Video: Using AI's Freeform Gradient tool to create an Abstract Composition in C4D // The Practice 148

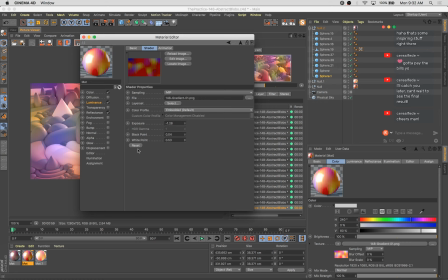Whoa. Let's reset that.
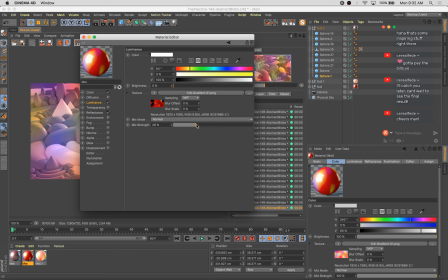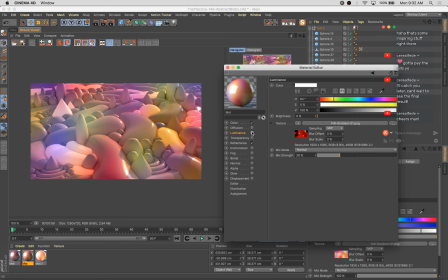Hmm.
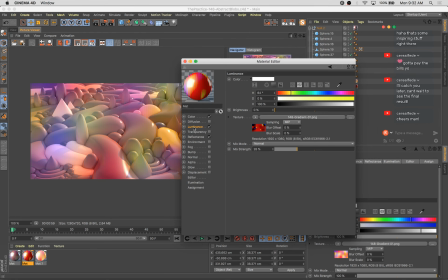I'm going to throw this in a layer and bring the saturation way down.
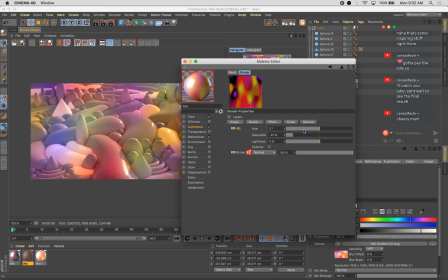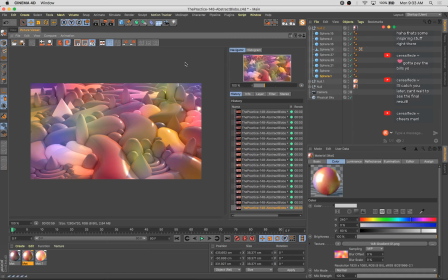Curious what this will do.
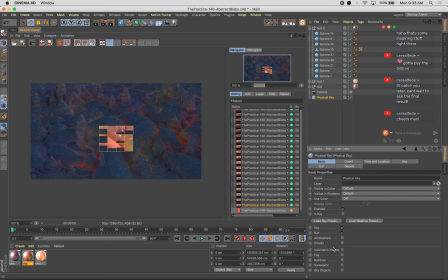Let's also try adding in some atmosphere,
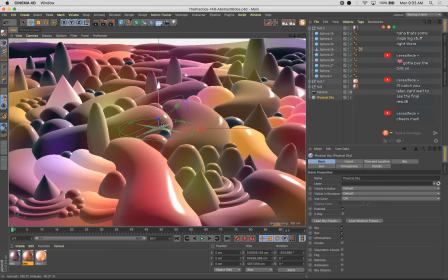which is a great way to just get a little bit more more of a sense of depth in your images. It creates atmospheric perspective in essentially a click of a button, and things that get further back in a scene will turn bluer, which is really cool. It's a great look, especially for landscapes and things like that.
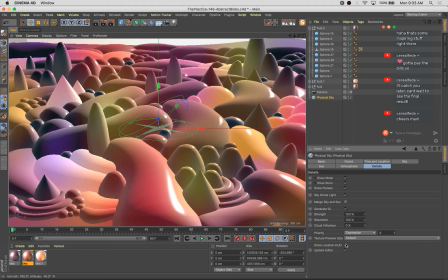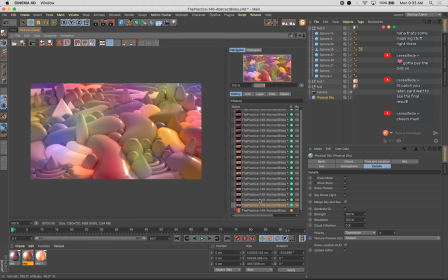The little darker ones look nice. Not sure how I feel about that little adjustment. I think I'm going to leave it. It does add contrast and
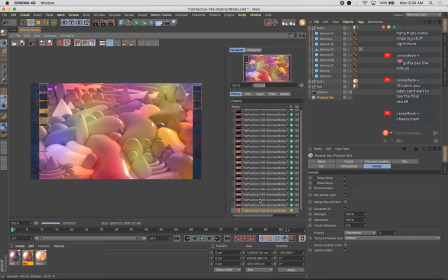pushes some of those highlights a little further along, which I think is cool. And turn it down a little bit though. I still want there to be sufficient contrast between these lighter luminant blobs and the blobs that aren't luminant.